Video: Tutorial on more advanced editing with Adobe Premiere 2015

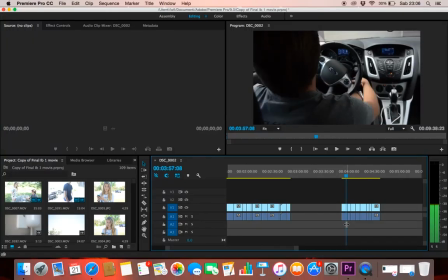It's the same guy who was writing the letter that is thinking in his head of
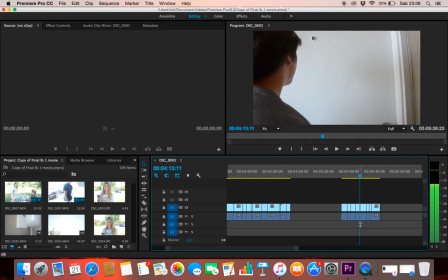trying to break in the house of his girlfriend without permission.
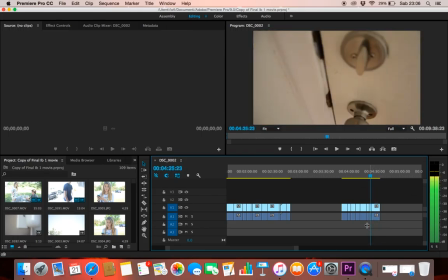The girlfriend is gonna then call 911. But the cool thing that I want to show, and I'm using editing to show that,
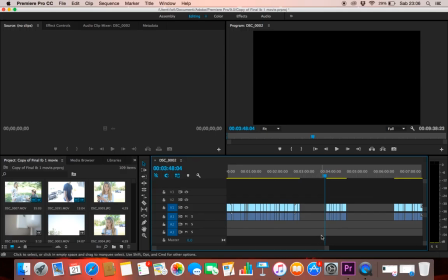is that this has to be something that doesn't really happen and it's only in the head of our character.
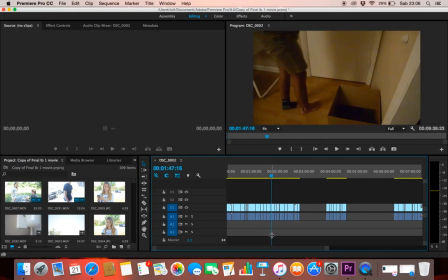So let's go back to the scene of before.
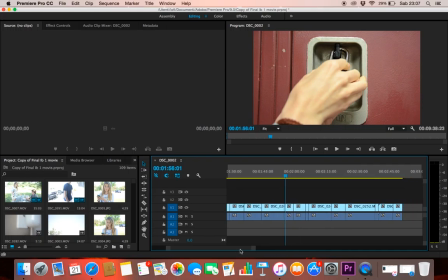Now let's make it bigger, to be more specific, to not do mistakes.
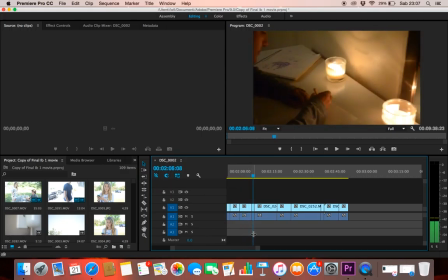Okay, here he's writing.
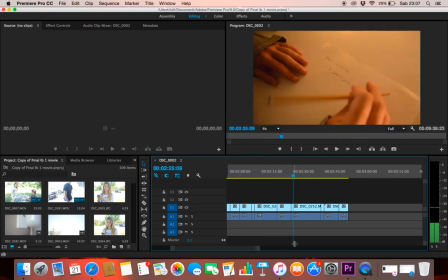Let's go back. As I said before, I wanna
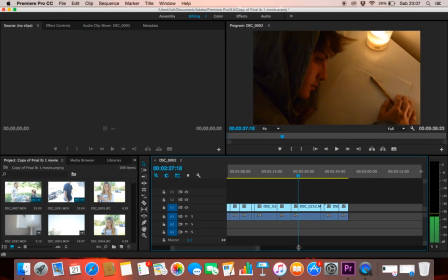cut to the candle, because it's a great tool to kind of distract and give me the opportunity to change what's gonna happen in my scene. Where is the candle?
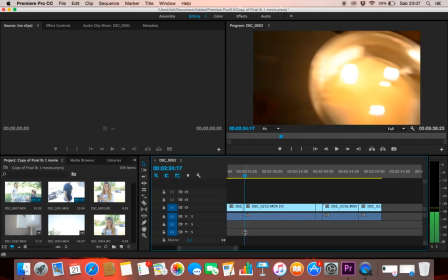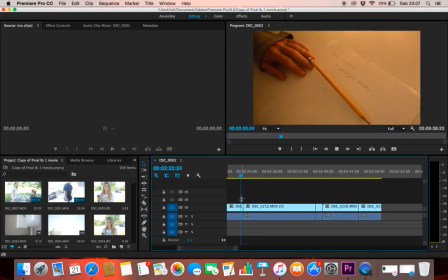It's exactly at the end. Sorry to play it.
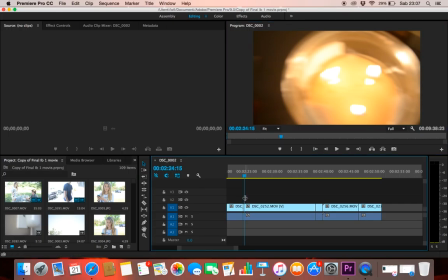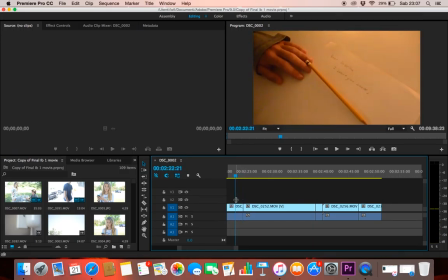Okay, I'm gonna separate this part now. I need more space. So let's move this here. Actually, more space.
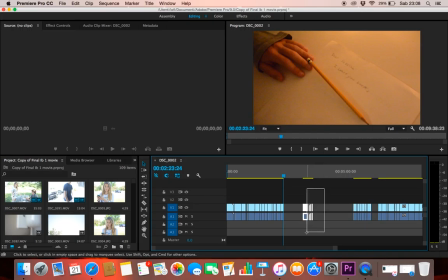Let's move the scene that I'm gonna use right now on the right. This one that for the moment I don't need here. I'm gonna reselect this one, bring it back here, and then add this one at the end, and let's see
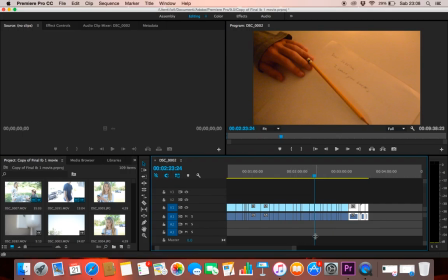how the effect that I want to convey worked out. So let's play his writing.
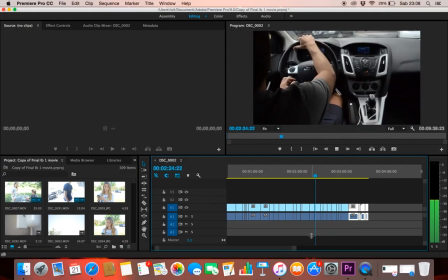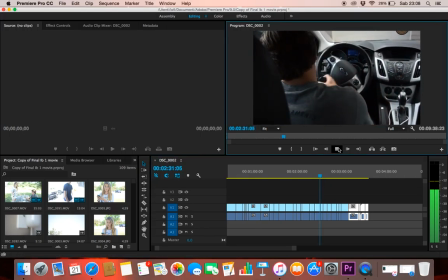The pencil. An important part, and when you're editing you have to be really careful to detail.
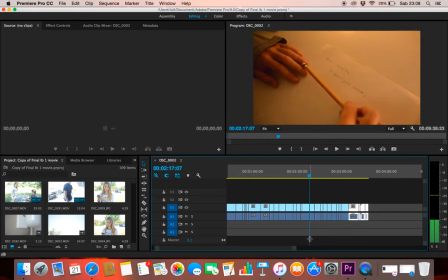So in this case I'm able to edit even before the candle, because Anthony will drop the pencil and then stop, which is gonna mean that he fell asleep, but for now we don't know it.
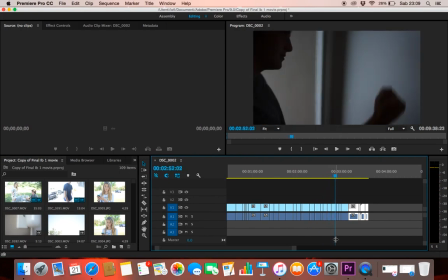For now we just cut to this scene, and I'm gonna leave the final part of it.
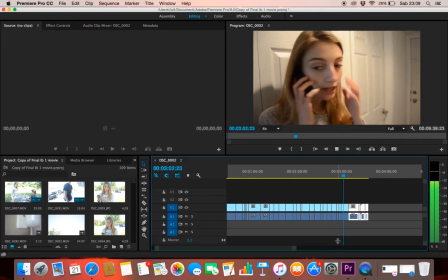911. He's gonna call 911.
Hello? Yeah, my ex-boyfriend's gone crazy and he wants to break in.
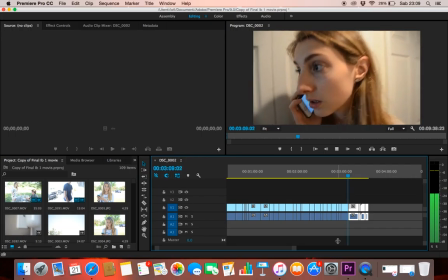Like, can somebody help me, please? Send help.
But guess what?
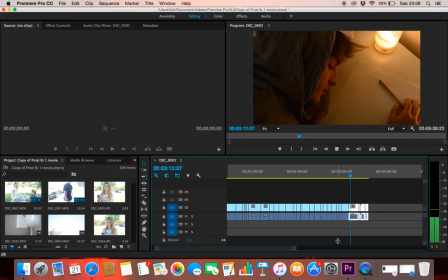It's not gonna happen. This was a dream.
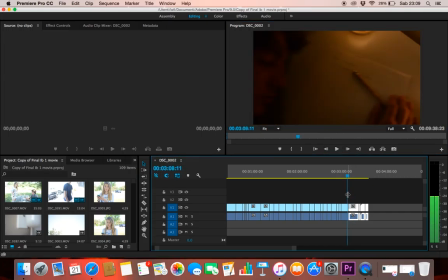And we understand that it's a dream because of the candle to start again the scenes, and because he was sleeping.
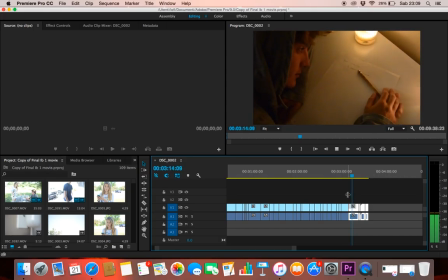Like, we created a continuity, which is the most important thing that you need to use editing for.
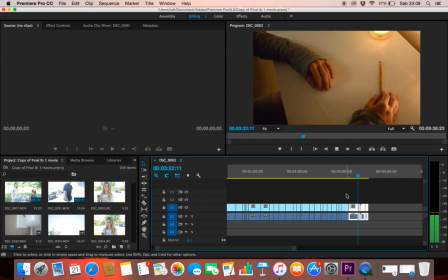So yeah, this worked out actually well. I think it's a good idea.
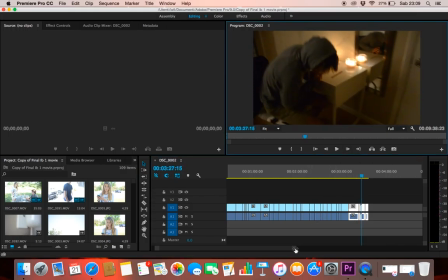Since we can see still the continuity. The continuity is the main point of editing. And yeah.
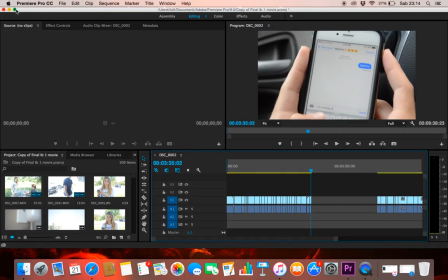Sorry guys, I was interrupted by someone that didn't know that I was doing a video,
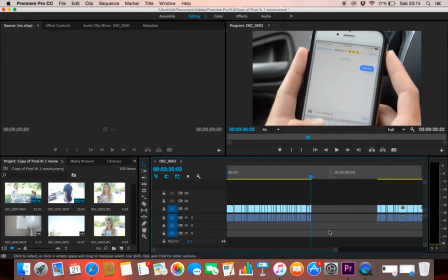so let's try to continue from where I stopped. So yeah, I was able to show the idea of the dream and editing my scenes together.
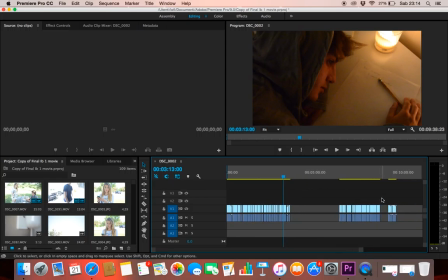So now I'm gonna try to take the final sequence, put it together, and so now I kind of have my complete movie.